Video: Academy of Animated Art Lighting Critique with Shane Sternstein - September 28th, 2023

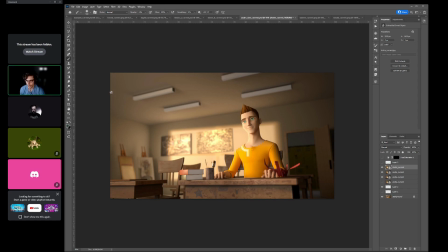It may be pretty nice to start adding a little bit of like a volume off screen, like just a little bit of like kind of just coming into this into your from screen left and probably falling off pretty quickly,
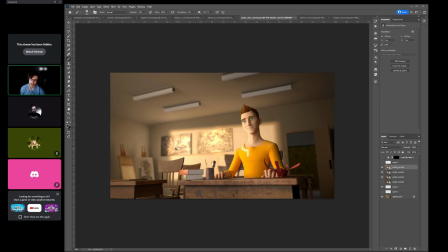just to make it feel again like there's this light source off screen a little bit. I think Soul does that a lot. Okay. Yeah, if you want to check
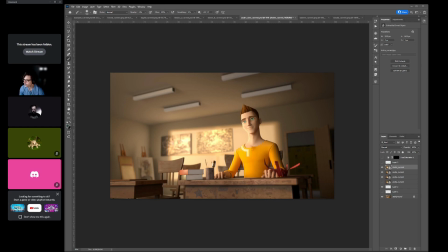okay, I think I found. So if we look at
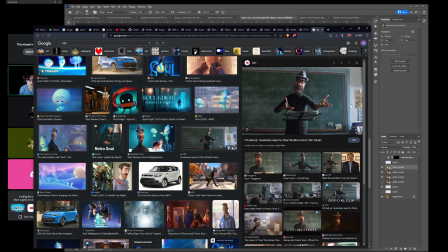this image, notice how like there's just a little, you feel like there's this little bit of volume right here. Mm-hmm. Like it gives that sense that there's light coming from that side. Yeah. I think it's like even here.
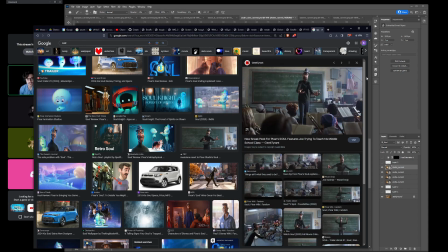You see, like right here, like we don't see the light, like we don't see the window, but you just get a little bit of that, and it starts to feel
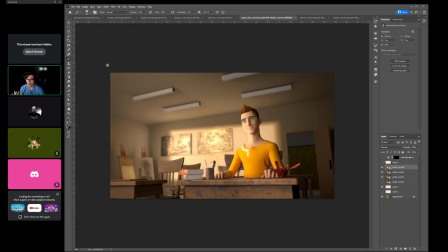Uh-huh. like there's a light source. It gives it just a Yeah. little more depth. So I think you can start adding that in here, and it just gives it a little bit more of that depth. Uh-huh. So that's it. That's like a last challenge. Sorry for like the late. Cool. No, that's good. Yeah.
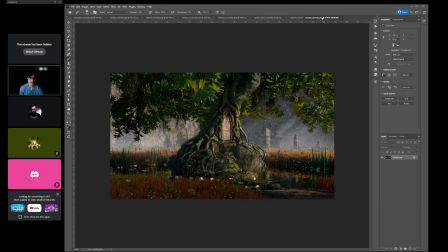Okay, so next is Ronald and Darwin. Oh wait, is Darwin in here? Oh, he was. Darwin was here.
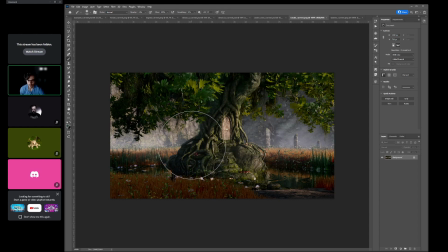I'll do him next. But okay, so Ronald. I didn't have a chance to read your comment. Do you mind summing up what what you had mentioned? Yeah, of course. Yes, I've basically did what you said,
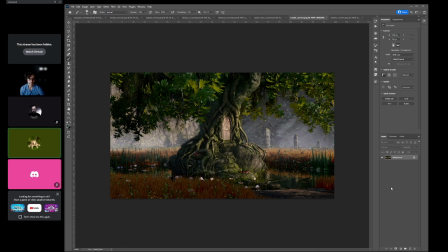and I've tried adding some more saturation to the shadowy areas, but I'm not sure if it's enough. I've done it with mixing the albedo back on top,
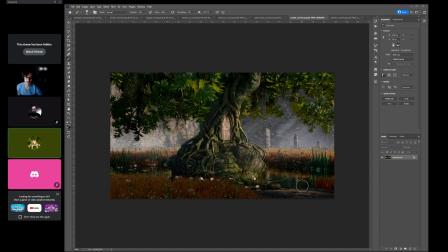so that I can get some color actual value in there, because the original values were really close to black. That's exactly as the perfect technique.
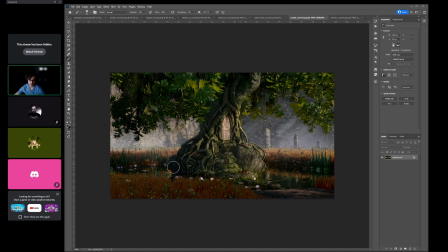Yes, the saturation in these areas in the shadows are looking really great. The only notes that I would have. Do you have cryptomats by chance? Yeah, of course.
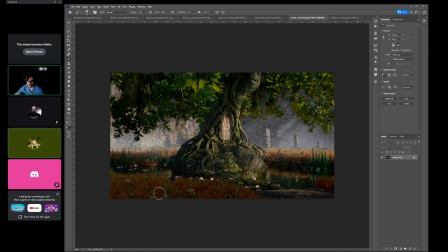So like these green, like the green plants here, because of the hue shift between this and I'm not even
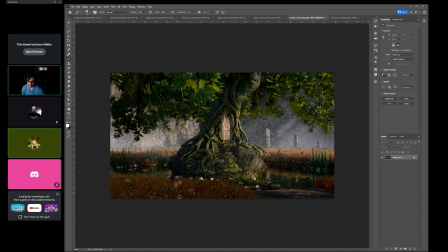like the hue shift between this and this is so like strong. It starts to become interesting to look at.
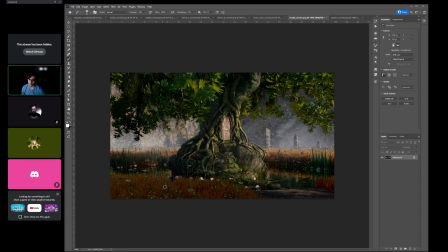So I would try to group them a little bit more together, so it becomes like one. Like when I talk about grouping, it's ways that we try to simplify areas, so our eyes go to the area like these areas.
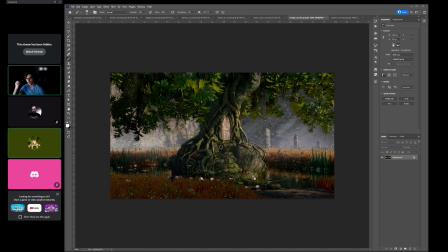You see how there's a lot of contrast between hue and in value. That's where we want to look. But in the other areas, we want to feel like there's structure there, but we just want to like we want to kind of simplify it so we're not having to look at it.